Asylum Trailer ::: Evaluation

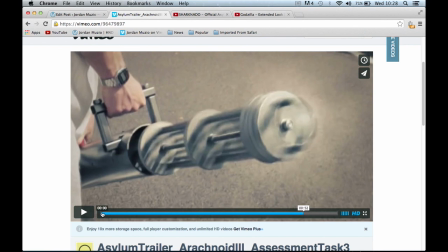Overall, I think I should have colour graded everything, whereas it's only the visual effect shots are colour graded.
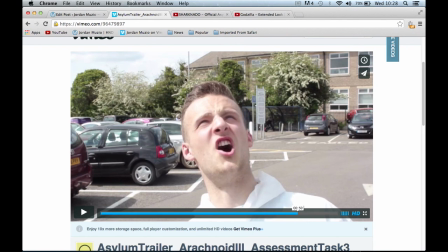So shots like this one really stand out, where you've got, you know, just the plain background. But then, in a sense, maybe this should have had. I mean, the helicopter crash was literally just over here, so that's not there anymore. And I think this should have been more of a green screen shot with, you know, things destroyed,
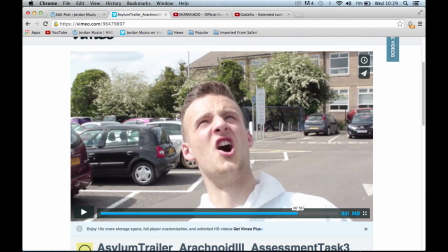maybe some trees on fire or gone, or some of this on fire down here.
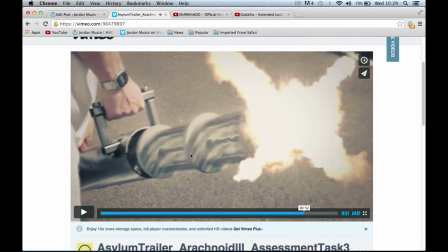And this shot, maybe I just feel like it's too static, like it's just here. I mean, we know this is going round, but this isn't moving.
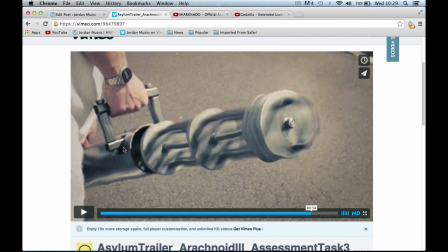This is a powerful gun, but this isn't moving, which then makes it seem unrealistic.
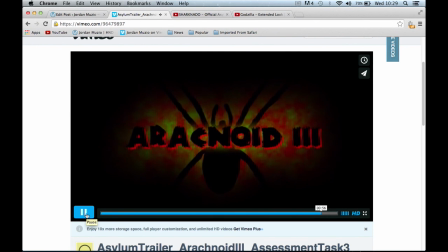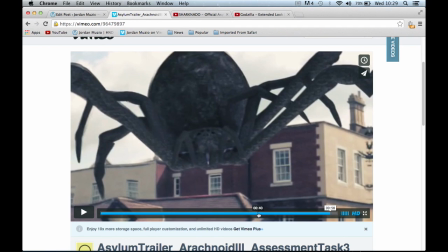And I think another thing that could have been a little bit longer, because I've cut the same visual effects clip up,
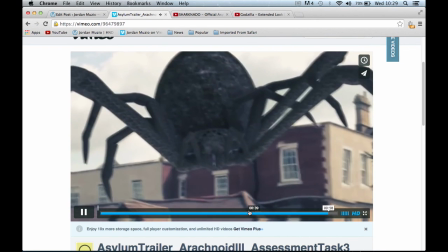I don't have enough from this bit.
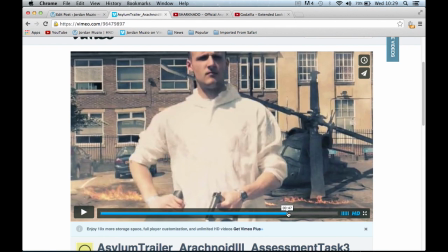So this bit here and this bit here are the same clip,
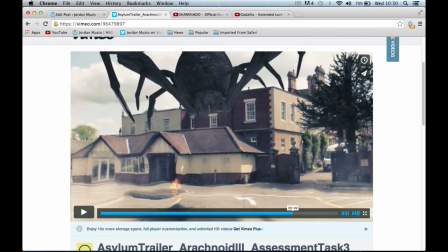and I just feel like this should have been a little bit longer. Like we could have seen the legs come down and we just hear like a of the two legs that land there.
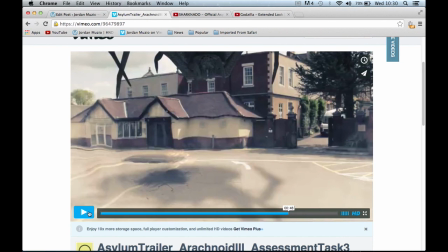That's what I mean. It's really quick, like you can't really see it properly. I mean, I know we've got the shadow on the floor and that, but you know, in future, more time adding little bits like that. Like the legs come down, you don't even know that they've come down.
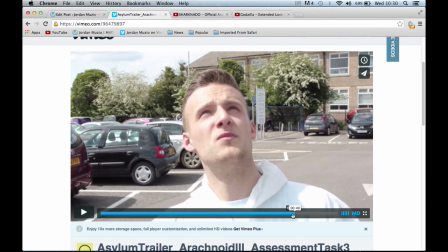It could be the lightest thing.
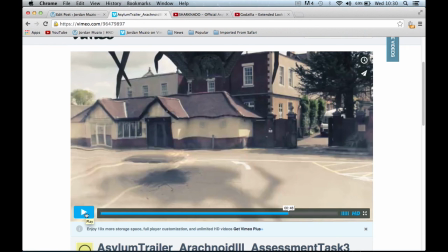Maybe a camera shake could have been involved, could have been added in post-production, but that would have made it a
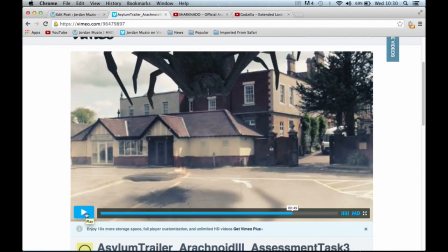lot better to bring the spider into the picture, because at the minute it's kind of on the buildings, and you know, you need to have it come down in front of him.
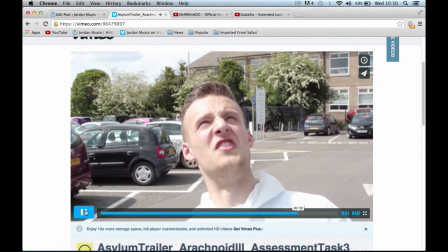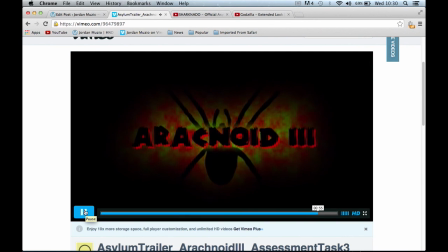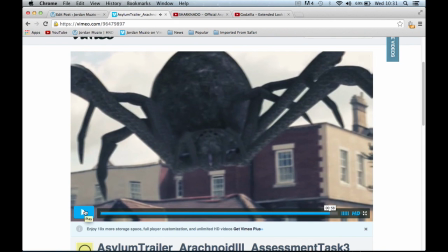I mean, that's dramatic because there's a shake. It's, you know, like the roar's so loud it shakes everything. It would shake inside your brain, blah blah blah.
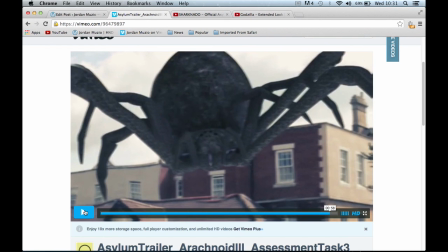And that's why I wanted to end it on that shot, because it was more dramatic than the previous one, and it was better to split it up rather than to have it really long over the whole. Just one long clip. I mean, it wouldn't have been a long clip anyway, but breaking it up just adds
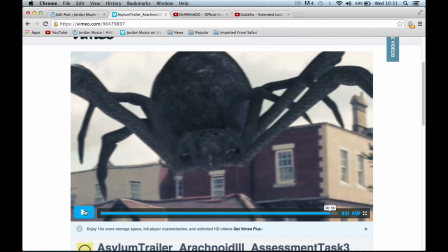more to it. Like, you want to see it, you want to go and see it, you want to, you know, see more of the spider because you've not seen enough. And what does it do? Does it move around the town, or does it stay there? Has it got a nest? Blah blah blah. It gives you so many questions. Thank you. Thanks for listening.
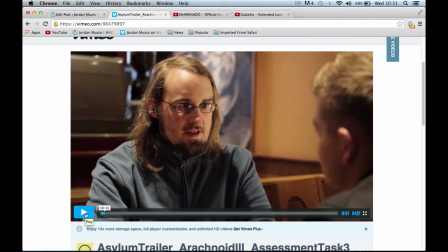And that is my evaluation of the finished product, and also the fact that my skills as an editor, and what I thought to it, and what I could have done differently.
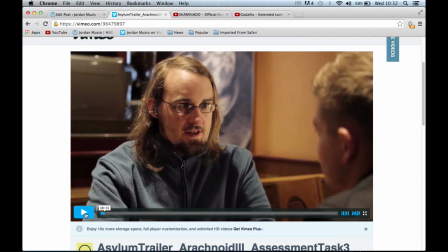So moving forward in the future is getting my L cuts in with the sound, and just basically improving my cutting on time,
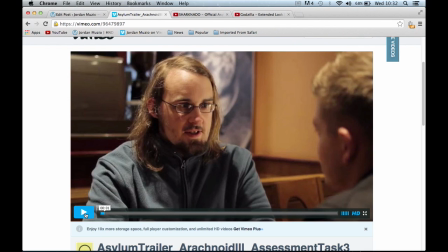adding in some colour grading to the whole to give it, you know, a stylised look like the Asylum trailer has. So that I don't really think was up to the standard that it could have been.
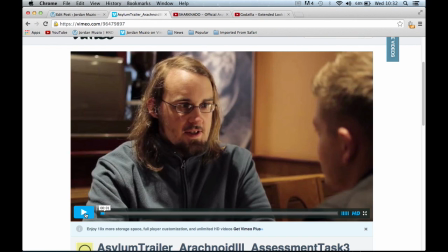So moving forward, if I had to do it again, I'd definitely spend more time and effort on the colour grading. Thanks very much.